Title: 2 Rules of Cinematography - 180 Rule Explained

This is Filmmaking for Noobs. I'm Kyle Lawrence, and today I'm going to explain two very simple yet very important rules of cinematography. When it comes to visual storytelling, aka filmmaking, there are two very important rules that are oftentimes misused, unknown, or overlooked. Knowing these two rules will help you to become much better at telling stories through the visual medium of film. Now, of course, these are not rules in the sense that you absolutely must use them no matter what. Sometimes rules are meant to be broken, but these are more like guidelines that you should definitely learn and stick to and only stray from when there is a purposeful and creative reason why you must do so in the name of creativity. These rules are technically more related to continuity in the sense of keeping the flow of your visual story continual, because the audience can't see everything, they can only see what's within your frame. These two rules are the 180 rule and the 15-degree rule. We will start with the 180 rule because for some, the 180 rule can be the most complicated of these to understand, and it also lays the foundation for many other rules of cinematography. A circle is 360 degrees.
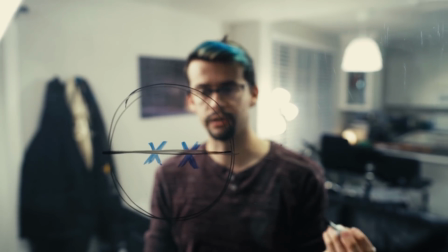Half of a circle is 180 degrees. The 180 rule simply states that you draw a circle around your action, draw a line through the middle,
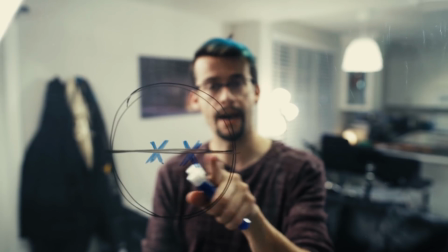and then your camera always stays in one half of the circle, never crossing the invisible line. If you've ever been on set and you heard the DP, the camera ops, or the director talking about the line, or saying things such as, "We have to stay on this side of the line," that is the line that they are referring to. If you have two actors in a scene and they're both facing each other, you will draw a line right through the middle of those two actors and always keep your camera on one side of that line for every shot in that scene. This is because if you move your camera to the opposite side of the line, it will break continuity and it may confuse your audience as to where your actors are positioned. Although it is acceptable to break this rule when you are trying to convey a sense of disorientation. If you have 3 or more actors in your scene, you will draw multiple circles around each pair of actors who are talking to each other, and then draw a line through each of those pairs of actors. Your line would change whenever your actor changes who they are speaking to. This also means that when you have lots of actors in your scene, you may have to shoot close-ups of each actor multiple times from various angles to make sure you have enough coverage for the right actor at the right time based on who they're speaking to and where your line is at the moment. Here are some examples of the 180 rule and why it is important. This is our master shot.
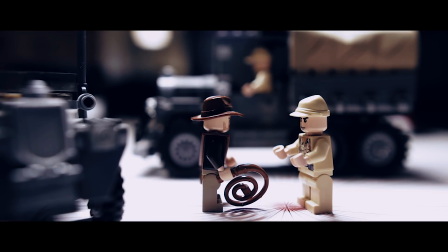As our first shot, we've also established which side of the line we are on. If we look at the set overhead, we can see a fuller picture of everyone's position.
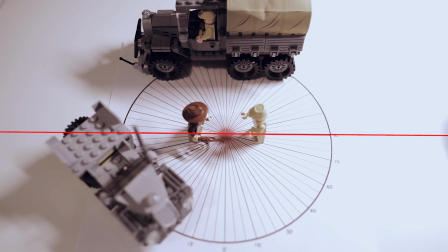Our line goes through the middle of our two actors, and we're staying on the south side of the line.
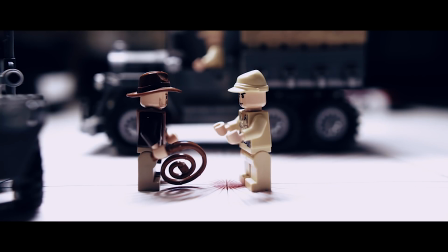Going back to our master shot, which the audience sees, we can then cut into a close-up of our first character.
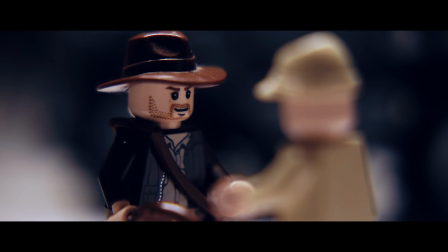We'll call him Brad. And then we cut to our second character, who we'll call Tom.
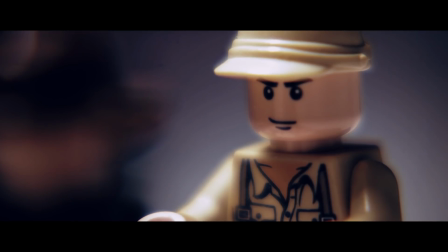We can cut back and forth between these two shots or any other angles of these actors and not get confused about where Brad and Tom are standing,
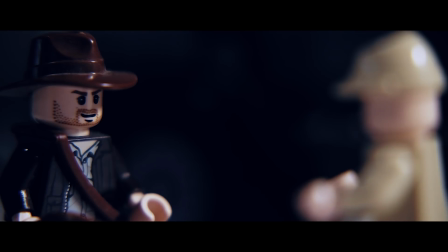because all of these shots are from the same side of the line.
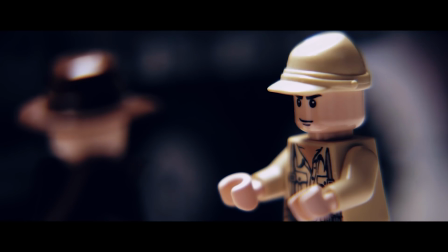You'll notice that if we keep the actor on the same side of the frame in the close-up as they are in the wide shot, this also helps a lot.
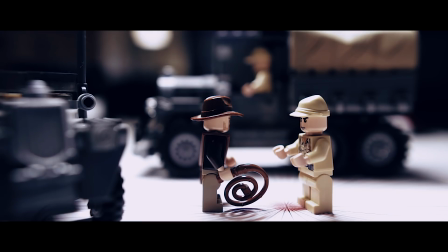Let's cut back to our master shot to reorient ourselves.
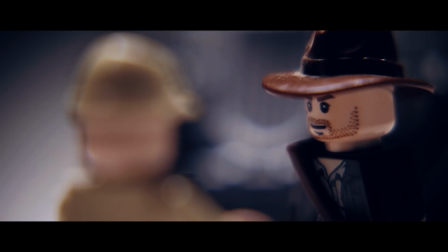If we then cut to a close-up of Brad, but we're on the wrong side of the line, suddenly we've introduced a level of confusion.
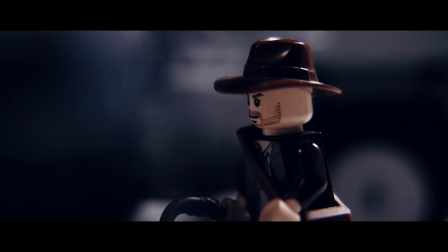The audience then asks many questions, such as, wait, where is he? Did he move? Whose point of view are we seeing this from? Is there something I missed?
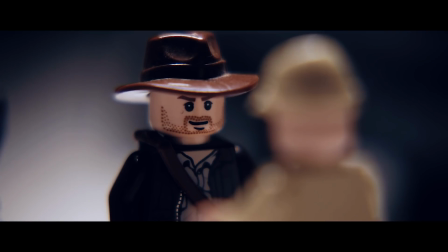As we cut back and forth between the different sides of the line, it suddenly becomes very confusing and disorienting.
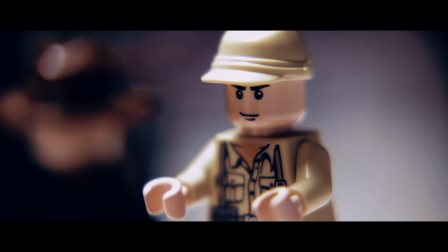Are Brad and Tom both talking to some other person? Are they standing next to each other now?
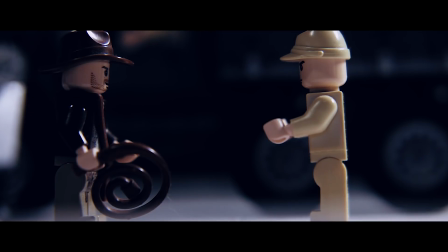When do they move? This is why it's important to stay on one side of the line.
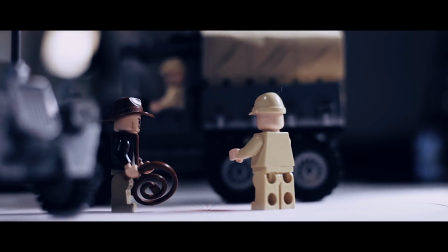But what happens if we introduce a third character who has dialogue with our first two?
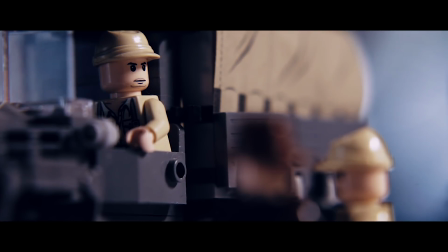Meet Alejandro, who happens to have a really cool name and also happens to be in charge. That's why he gets a truck.